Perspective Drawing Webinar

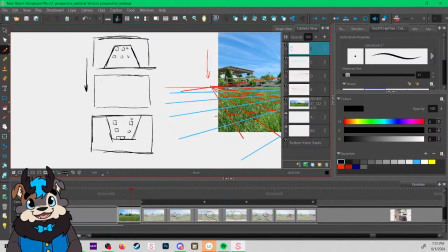(85:47)
And in the middle of that camera move, you see the front of the building looking like this as it's zipping down, which means the overall shape that's happening,
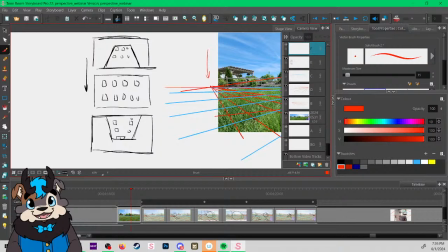(86:01)
if you were to paint all of this as one background to stick behind your camera move, is the building's going to look like this. We're doing circle windows because I'm trying to move quickly for you guys.
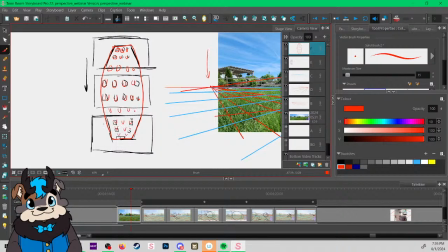Bump. 5-point perspective. But that's just very approximated. I knew what I wanted it to look like at the start, and I knew what I wanted to look like at the end, and I kind of filled in the gaps in the middle.
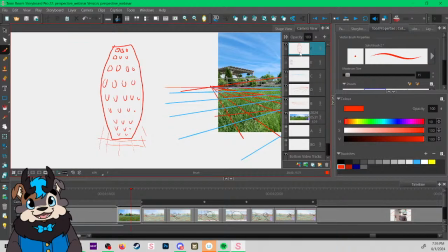(86:36)
But using the panorama mode on your camera is a great tool for figuring out camera moves like this. For example, some that might be more relevant to our Warrior Cats stuff.
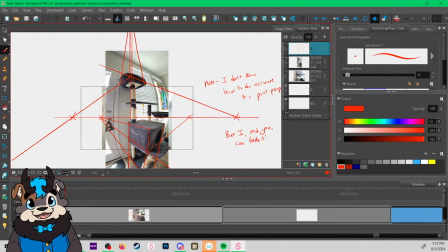(86:51)
I filmed this panoramic photo of a cat tower with the intention that the camera would start out here
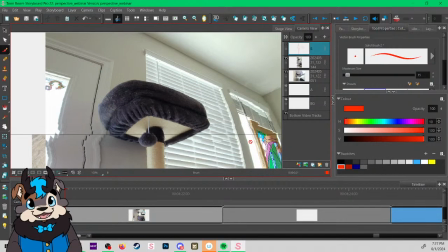(86:59)
with maybe a character sitting in the cat tower looking down,
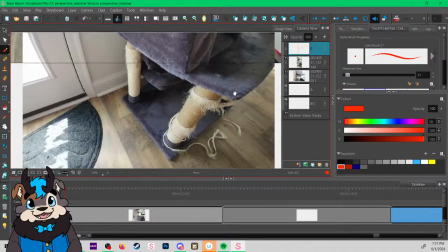(87:03)
and then the camera would pan down to see the angry cat sitting at the bottom.
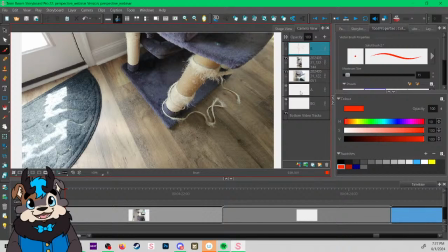(87:10)
So because I filmed that camera move,
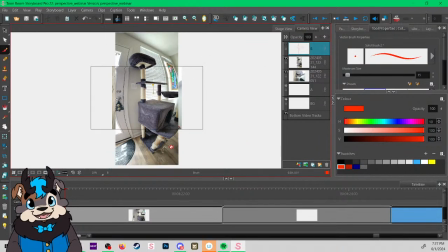(87:14)
now this panorama gives me the correct perspective to paint my background. I also filmed this
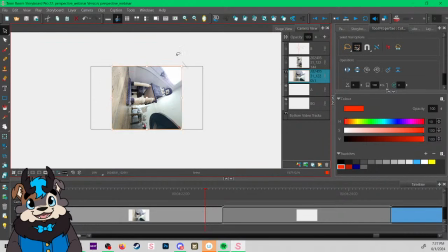(87:30)
one,
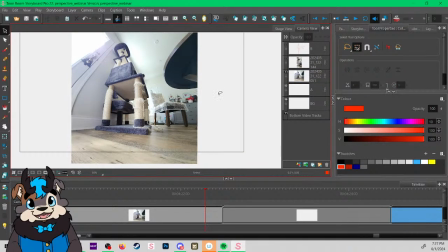(87:34)
which this sort of perspective and using a panorama is also really good for making something feel really tall.
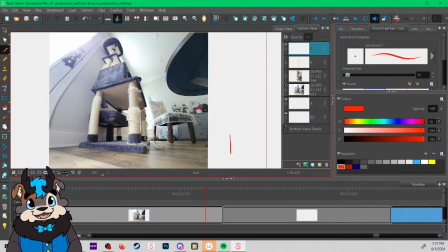(87:41)
And I did this by putting the camera flat on the ground. This is where the camera was to start. And then I filmed a panorama just tilting the camera upwards until it saw the top of the tower.
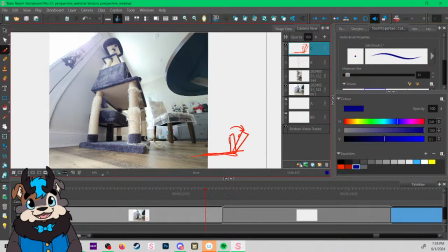(87:59)
So if this were, for example, a tree, tons of trees everywhere.
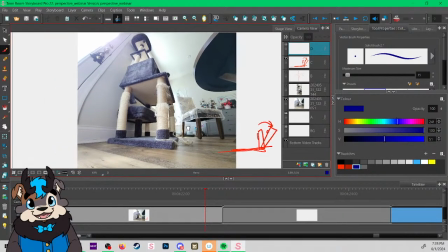(88:04)
If you wanted to have a shot where a character was looking at a tree they were about to climb, you could go out and film a panorama of the tree.
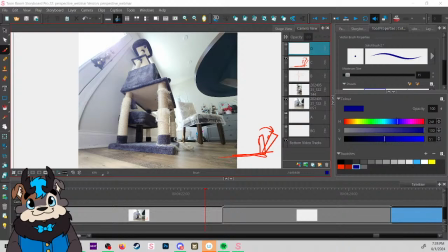It's true, it does. S says, wow, that's incredible. The fisheye makes it even taller than if it were just a 3-point perspective. It really feels like a POV shot. Yep, because it's baking in the path your eyes would travel.
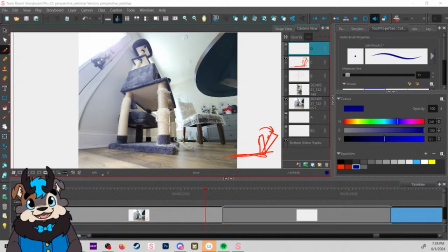(88:35)
Because if you were a little kitty cat looking at this, your eyes would do the camera movement. Your eyes would look at this first,
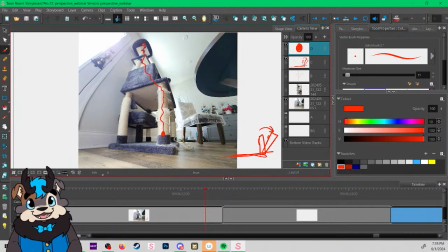(88:43)
and then it would travel up the tower to look at the very top thing, and at every point, that's what you would be seeing. So by putting something in this perspective, it
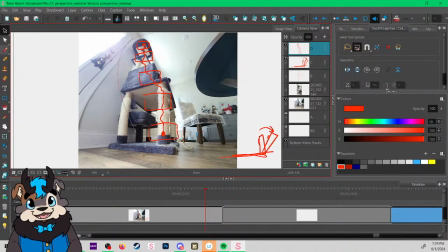(88:59)
helps it feel even more like a POV shot. And especially if you were to actually put a camera move in, it would feel totally natural. Now, if someone hasn't done a panorama shot before, usually the way that panorama shots work on your phone,
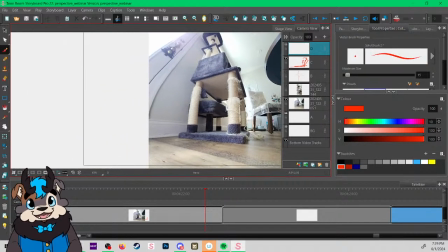(89:15)
if you have a phone that has panorama, is you hit start. There'll be a place to do a panorama photo in your camera app. And once you select panorama, it'll ask you to hit the button to hit go, and then it'll act like you're recording a video.
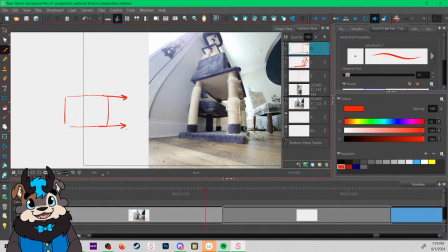(89:30)
And then you move the camera in the direction that you want the camera for your camera move to move.
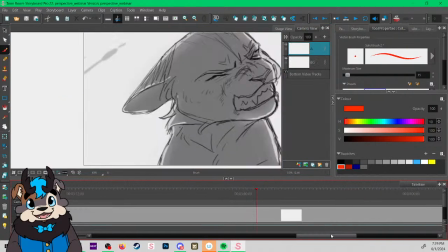(89:37)
So, for example, if we jump all the way back here to this,
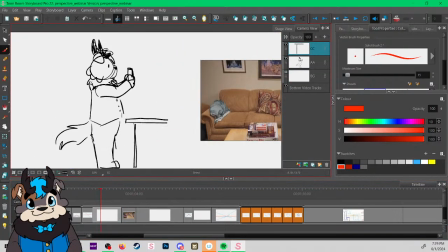(89:45)
if I wanted to film all of this